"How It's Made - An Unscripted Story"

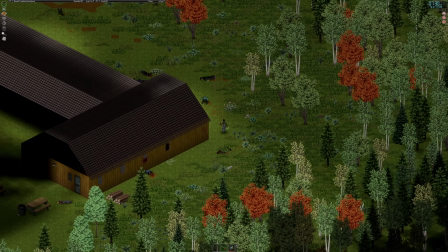[20:38]
Even though it is taking place over a rather extended period of time, he is like pushed to an extreme right now,
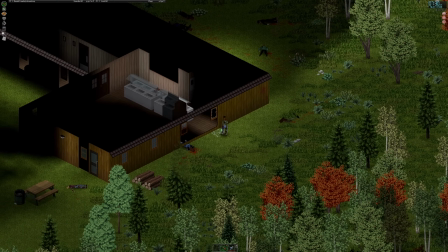[20:46]
and that's what's forcing him to fight for his life, like I imagine most people would in this scenario,
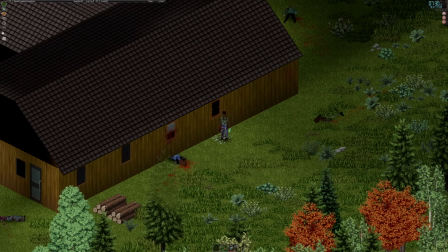[20:53]
and find themselves doing things that they otherwise would not, or they otherwise would be far too afraid to do.
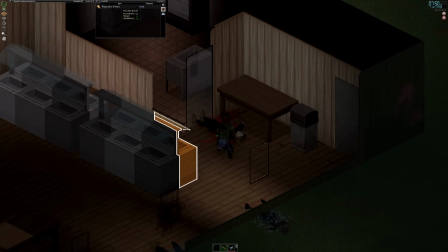[20:58]
Ooh, this is like the first... Oh, there's food in here. Oh, fantastic.
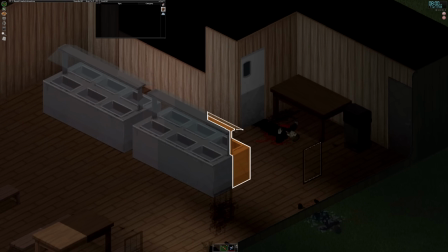[21:03]
I feel like, yeah, he's gonna just panic grab what he can.
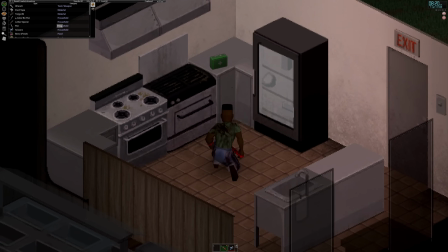[21:07]
So I'm definitely gonna take advantage that this is the first safe place that he has been to, and he is going to drink first.
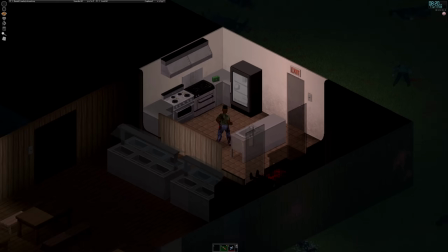[21:14]
That would make the most sense. He is covered in blood, which I think, honestly, is going to be one of his other big concerns.
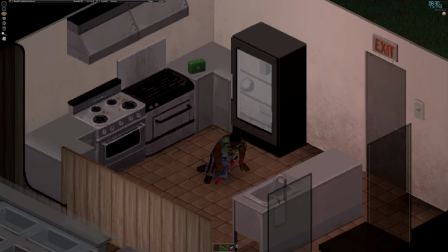[21:20]
But first, he is going to sit, he is going to relax, and he is going to eat. I think that's a fun visual right there. I'm going to pause. So this is something that happens a lot in the recordings in the series,
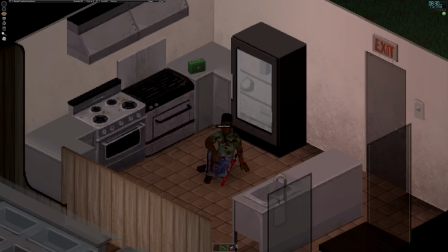[21:36]
is I see a visual that I know that I'm going to use for the footage later, and it makes me think a little bit deeper about what's going on. Seeing him covered in blood, eating a burger, I myself, putting myself in that scenario, would immediately feel kind of like ill.
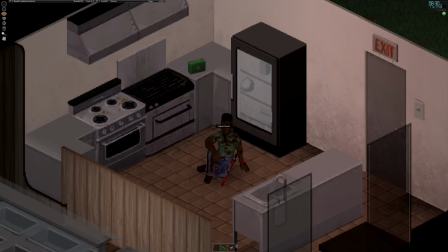[21:52]
Like I would look down at my fingers covered in blood because he has been literally fighting through infected for the last several hours. And I could definitely see how he would go to eat without thinking first, because of like how like scared he is and how hungry he is and how like, you know, obviously crazy the situation is around him.
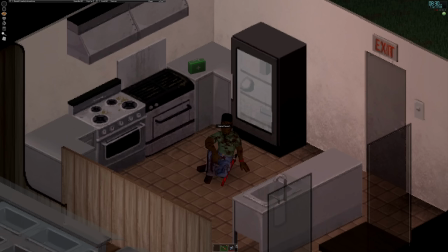[22:10]
But now that he's seen that, he's looked down and, you know, potentially like a bit of blood or guts or gore has like leaked onto the bun, that would probably prompt him to like want to clean himself.
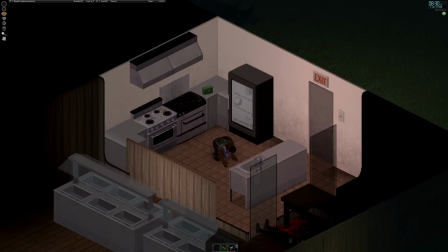[22:20]
So I think that's a fun little thing, is to go grab the that like soap and cleaning liquid
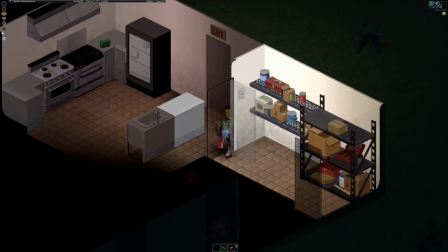[22:28]
out of like basically just reaction of how disgusting he just found that moment to be.
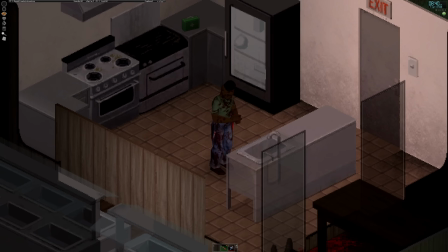[22:33]
Oh, another thing is I very, very rarely speed up time because I so often need a lot of this footage, or I want to use a lot of this footage to explain certain things taking place. So when you ever see me doing like long montages of like disassembling furniture, doing things of that nature,
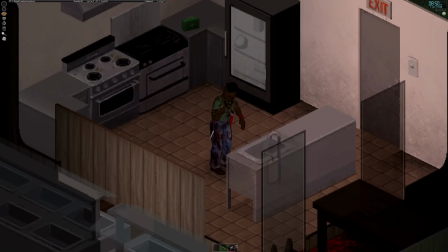[22:50]
just keep in mind that I am sitting here watching all of that taking place over an extended period of time.
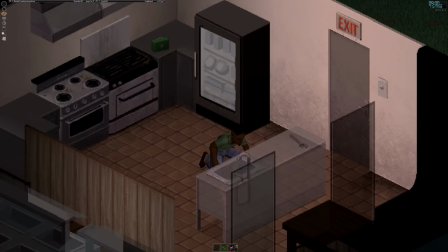[22:56]
Just to give the room a little bit of like actual appearance, probably start putting down the things that he has picked up,
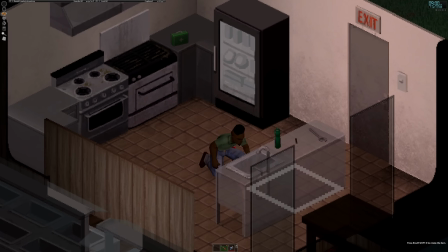[23:02]
to show that he's like in here and living in here a little bit, and so it doesn't appear that he is just carrying around a ridiculous amount of things.
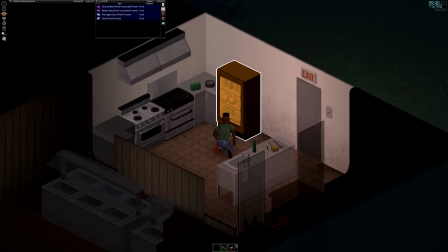[23:10]
I'm trying to decide whether or not in this scenario he has food, he's safe.
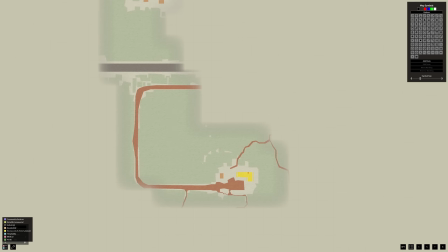[23:15]
This is the weird thing about playing a character that is very deeply afraid,
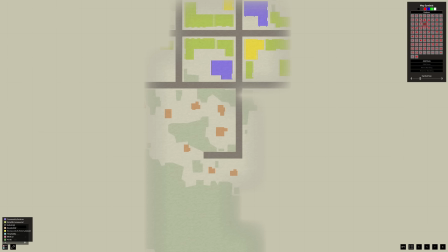[23:21]
is it's really hard to justify them going out and like doing more than they would want to.
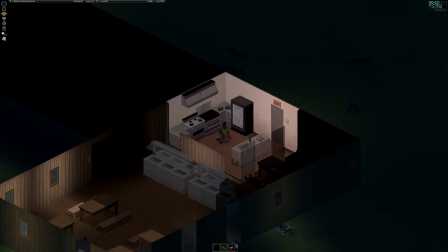[23:29]
I guess
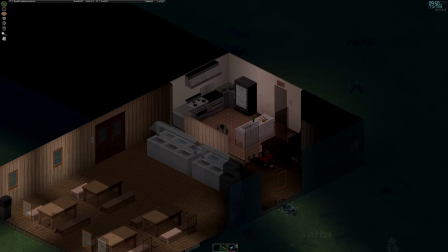[23:31]
it's very difficult to imagine someone who would not go and clear the rest of the building that they are now planning on probably sheltering in for the night.
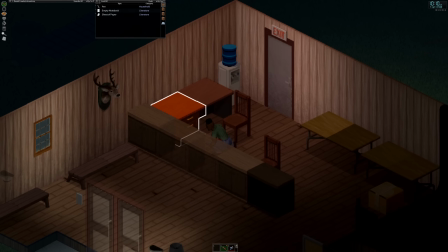[23:40]
So I think that's going to be my goal. Ooh. Okay, we got a notebook.
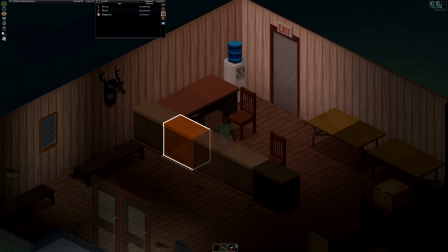[23:47]
That's always fun. I think I might actually use that to our advantage.
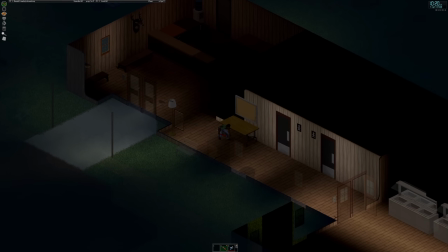[23:51]
I imagine, again, going off the characterization that we've had for Daniel thus far,
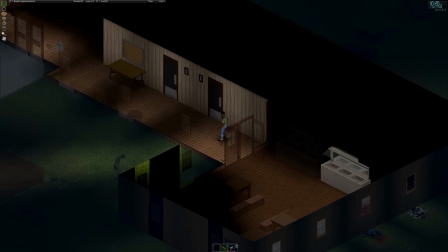[23:57]
he's probably pretty convinced that he's not gonna make it.
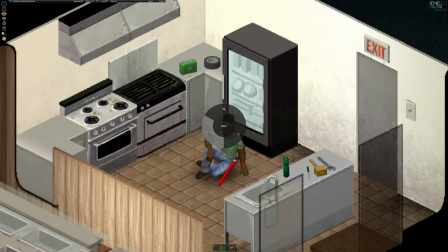[24:01]
So this is stuff that I'm doing just for footage's sake. I do have the ability to write in a journal,
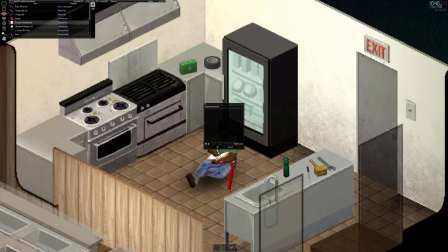[24:10]
and while doing so, we are actually going to write in the journal, move it out of here so that later I can crop it out,
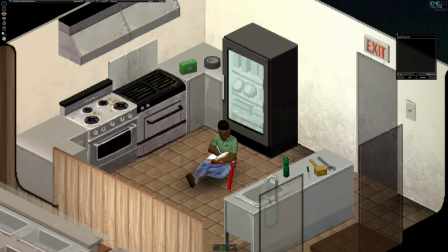[24:17]
and this would be Daniel's journal. And now I'm going to pause real quick, even though I'm going to have to use that animation for later. This is really where like the characterization comes through,
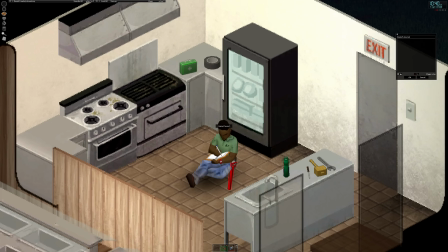[24:29]
and it's fun because I don't think in any of my playthroughs thus far I've had a journal in like the first day or the first like bit of footage.